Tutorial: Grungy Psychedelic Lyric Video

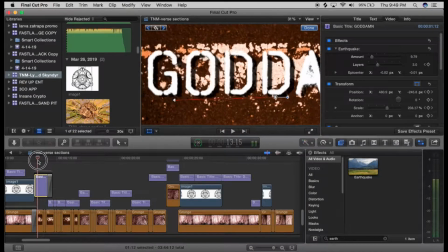It's kind of a loud, heavy song. So that's all done to taste.
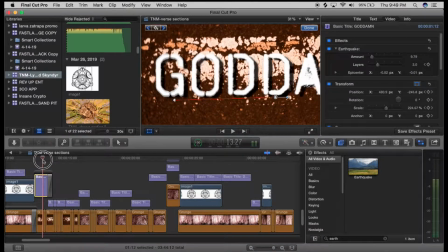But as you can see, I'm scrubbing slow here, but you can see that there's just sort of this jitter that's automatic, and you can set it to taste and make it more dramatic or not using amount layers,
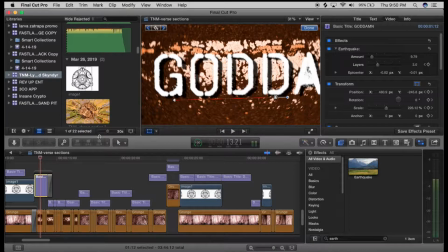and you can change the epicenter here. So that's all subjective, but it adds a nice liveliness to the actual lyric
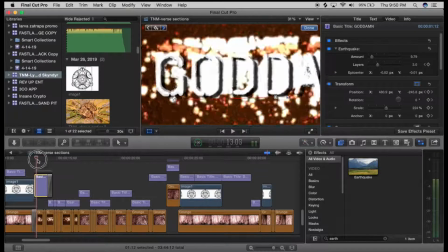titles, and that. Now, as far as the motion that I'm doing here, it's the same process that I described before.
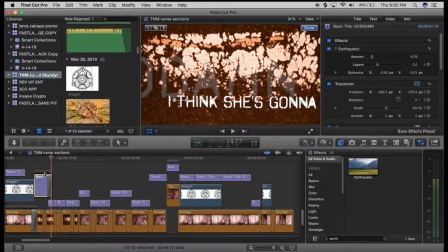You're grabbing that asset or that event, and you're sort of scrubbing frame by frame to add the kind of motion in that you want. Now, again, this is subjective, but what I will say is that a big thing I tried to focus on with this video
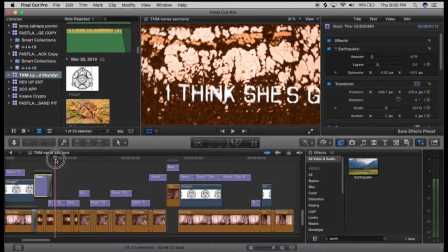is to sort of have what's called a parallax effect.
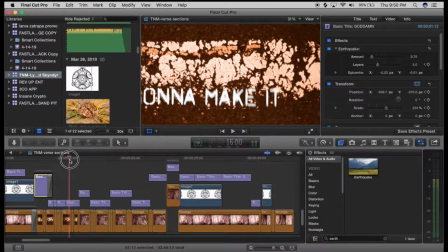So a good example of that would be right here in sort of a subtle way.
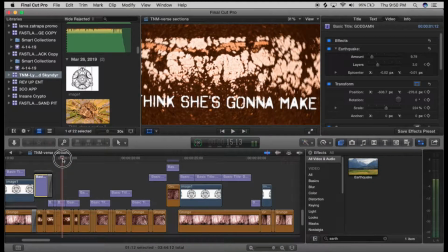My background, which is just a generator asset in Final Cut, your backgrounds are going to work if you have like a JPEG asset, but just make sure that the resolution of the image is crisp enough so that you can
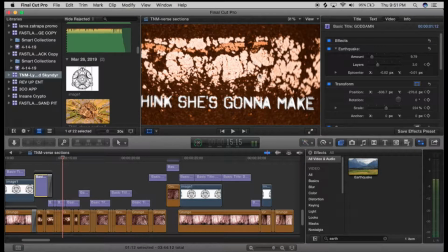do some zooming and scaling without it just looking really fuzzy and just cheap, So for me, this works well because the generators had a relatively high resolution, so I could sort of zoom in and create that motion.
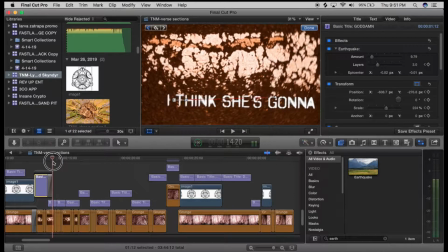And let me actually sort of show you how that works. Down here on the timeline, you can see that my keyframe is sort of just on this curve, and it's just a slow movement from left to right.
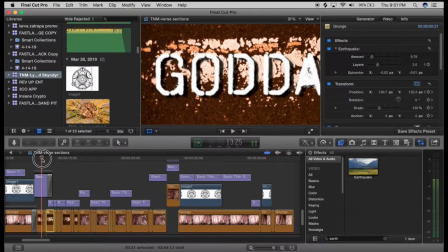And the way that I added that little extra thing that kind of like gives that background, not just this predictable feel,
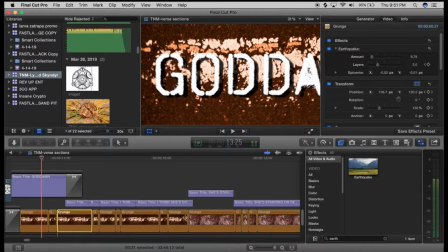is to go in and on beat.
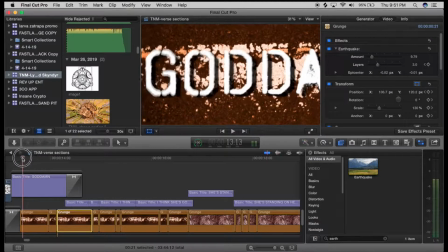For me, I did it on the beat of the drum. But
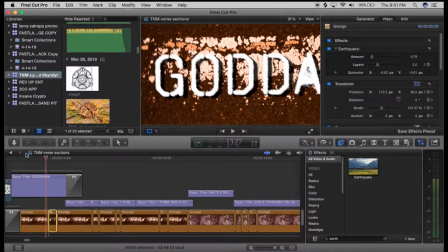right here in this section, once I had my overall slow movement, which starts here and scrubs all the way to here, at that time, I went in and cut out the sections where I wanted to have this little pump effect.
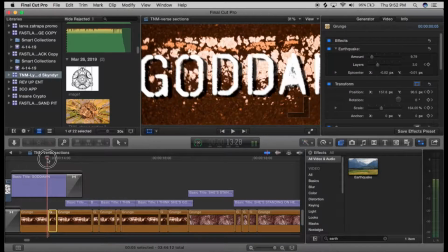Watch, when I scrub here, you see how there's this quick zoom in. And if I kind of scrub a little faster, you see how it almost punctuates.
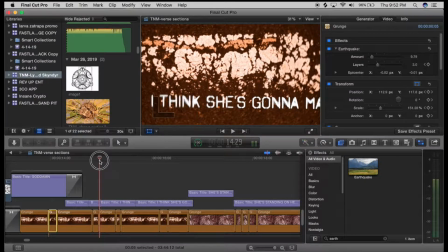And that does a lot for sort of adding a nice randomness to the background. And again, all of this is just done to taste. It would depend on the beat of the music, just the overall vibe.
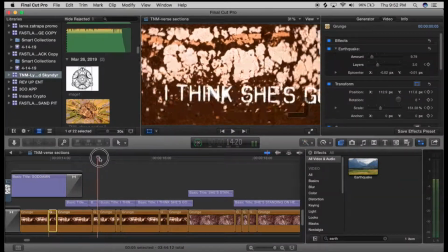If you have a smooth piece of music, then obviously you don't want to necessarily have a whole lot of jumping around, but then again, that's subjective too.
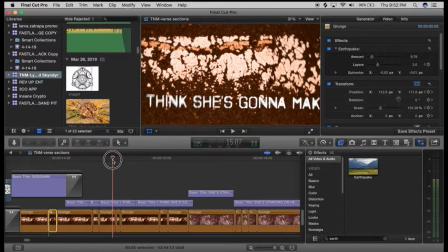I'm more focused on just kind of showing you guys just some of the little tricks you can do that's so quick,
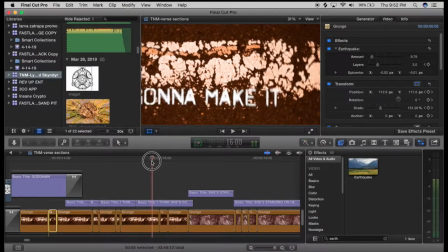that adds a lot of life to the video.
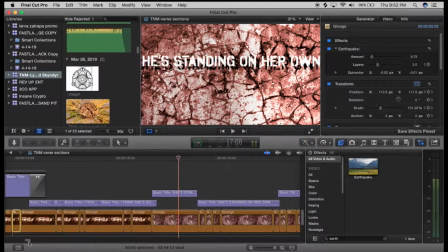This section right here, and what I did through the rest of a lot of the video to sort of make those backgrounds less imagey, like flat image,
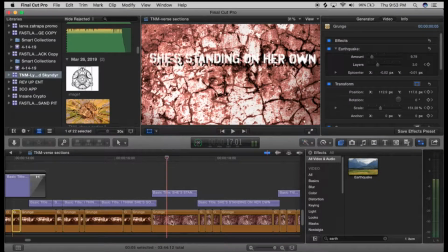is to just add a lighting effect. So in this section, it's just highlights, and you can always, go in and adjust your the setting, the speed, and all that. But if you notice when I scrub slowly, this just kind of
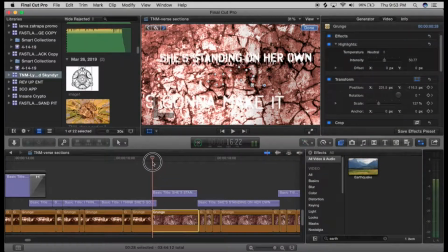adds a little bit of like almost like if somebody was passing a flashlight over the ground. And this is, to me, this is sort of like a cracky desert ground. It just, in context, it just adds
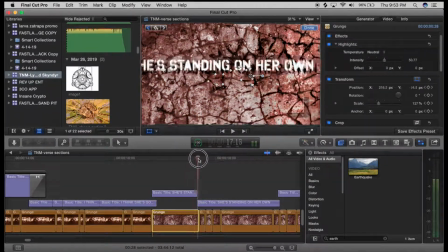that realistic life to the image, to where your eyes are fooled to really kind of make you feel like, well, I'm not just looking at an image of something.
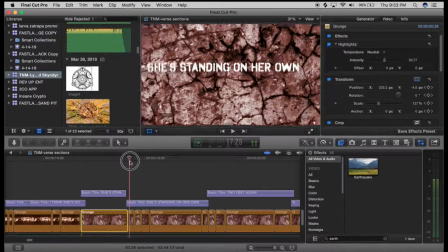I'm looking at an image that's being affected by light.
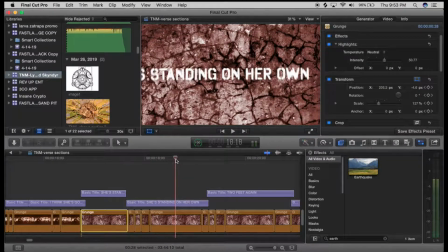And that does a lot to sort of trick the eyes into seeing something that you're really not seeing.
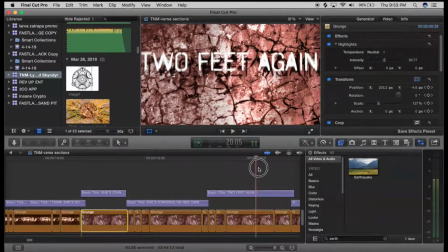All right, here I use the drop shadows again.
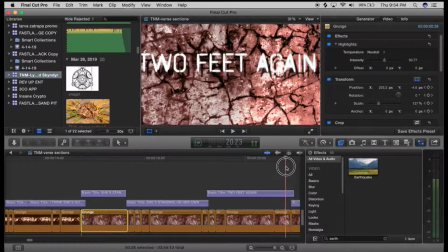And again, like the parallax effect to me in this video it's all done to taste.
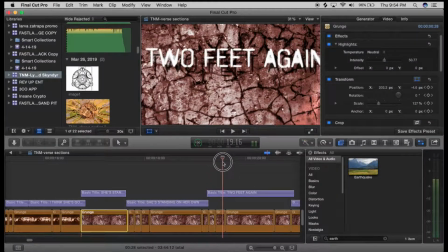You can definitely do a lot of automation with these same type of things.
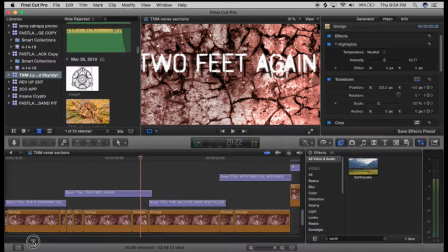Me personally, I wanted to go in and sort of do the movements a little more custom.
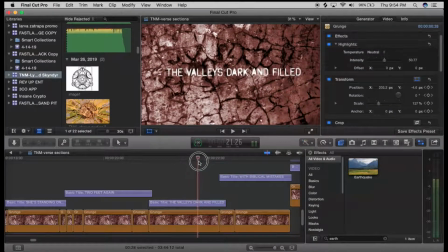And again, there with a little jitter effect, it's nice because you can always either do that zoom in manually, or you can always sort of make a cut and just sort of like make a quick pulse
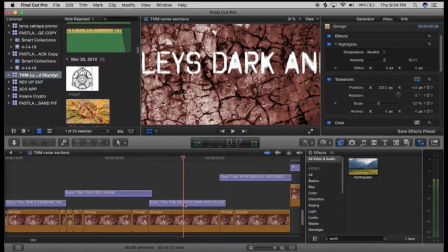on your actual asset part here.
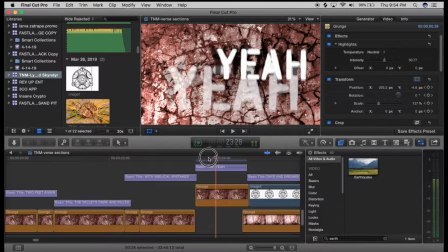Okay, moving ahead, this was kind of a cool effect that I liked doing.
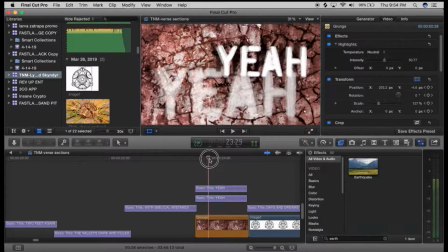The way you would do this, let me scrub a little faster so you can see how that effect ends up right there.
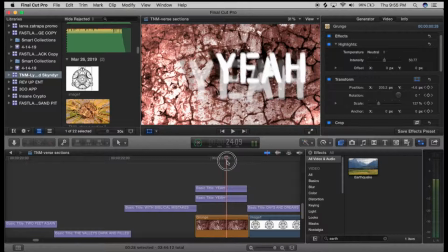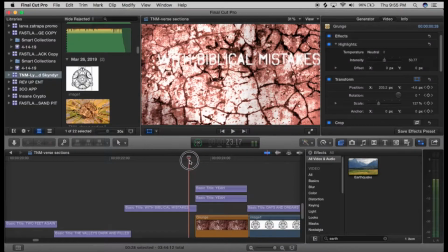Okay. What you would do here is create the same title
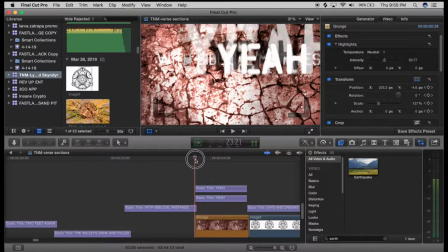and then double over itself, so you have two copies of the same title. And then what you can do with the top asset
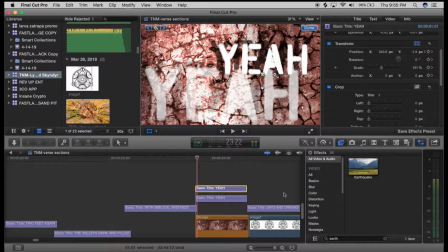is do your keyframes again for the length of the asset, the event.
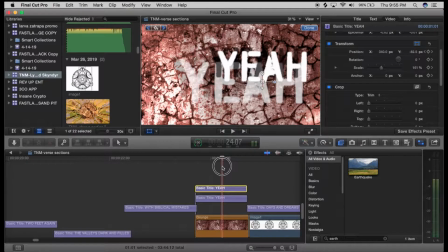And you can see the movement bar here. And also just change the opacity.
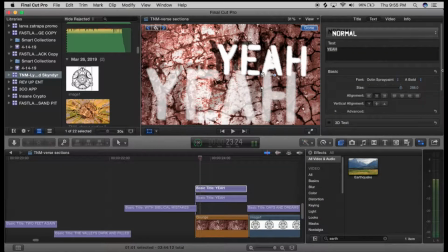And what I also did on the second section was to also utilize the drop shadow. You can see that it's a lot lighter.
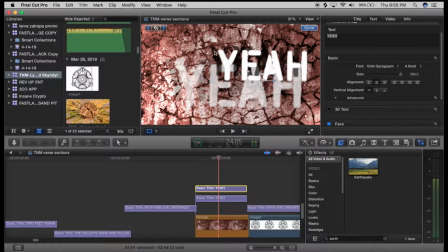It's not as pronounced as the one on the more opaque, the brighter asset.
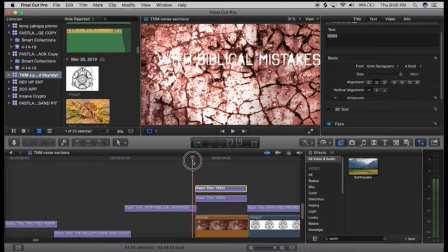But this just gives kind of a nice ghosty view, and
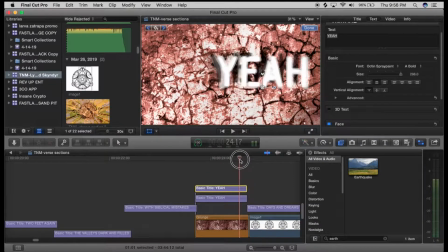it just gives that sense that the parts of the video are sort of more alive,
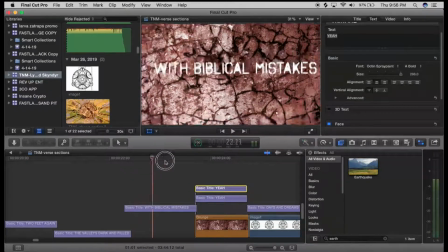and unpredictable, and it gives you a lot of creativity to just
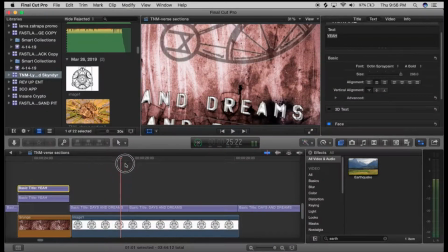keep people interested in watching as well as listening and deciphering the lyrics. Here I did sort of a similar thing with the main logo. I dropped the opacity a little bit on that, just to kind of not distract as much from the lyrical section.
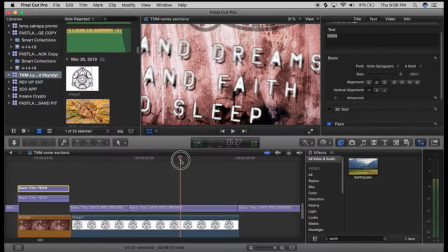And right here, you can see a good example of the background changing its zooming,
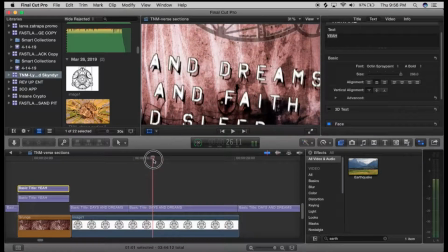as well as the lyrics in the foreground.
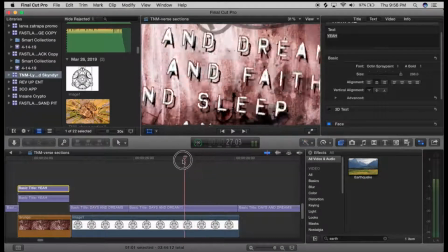So right there, you just really have sort of a sense of these things are moving around in like a real space, like a 3D space.
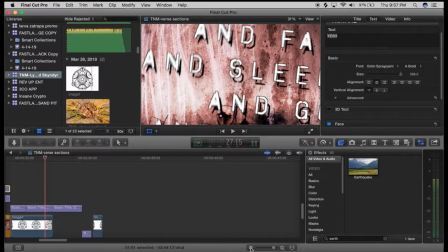Okay. Now for the psychedelic portion,
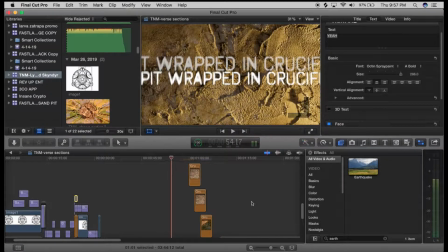actually, let me point this part out really quick. So right here, the way I did this effect, which is an effect where you seem to be zooming in like deeper and deeper into something right here.
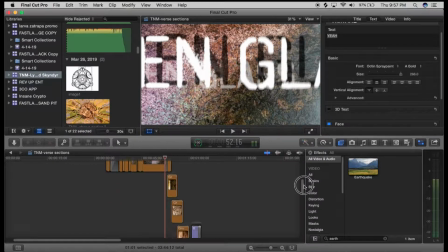And the way that I did this is I just stacked my backgrounds in the timeline,
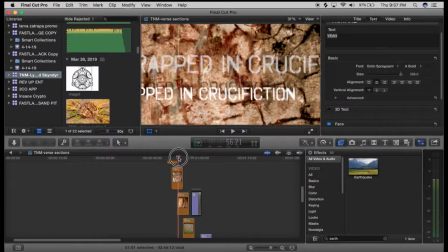and each successive background is just dropping its opacity.
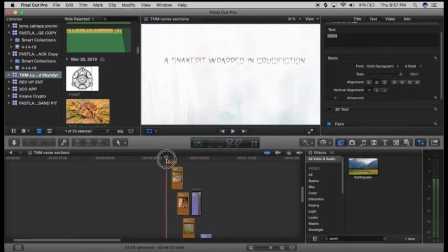And they're all sort of zooming in from like 100% to just a deeper zoom in.
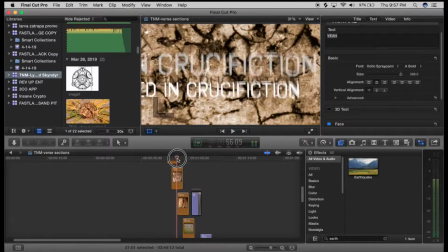But as the opacity drops, you sort of phase into the next one.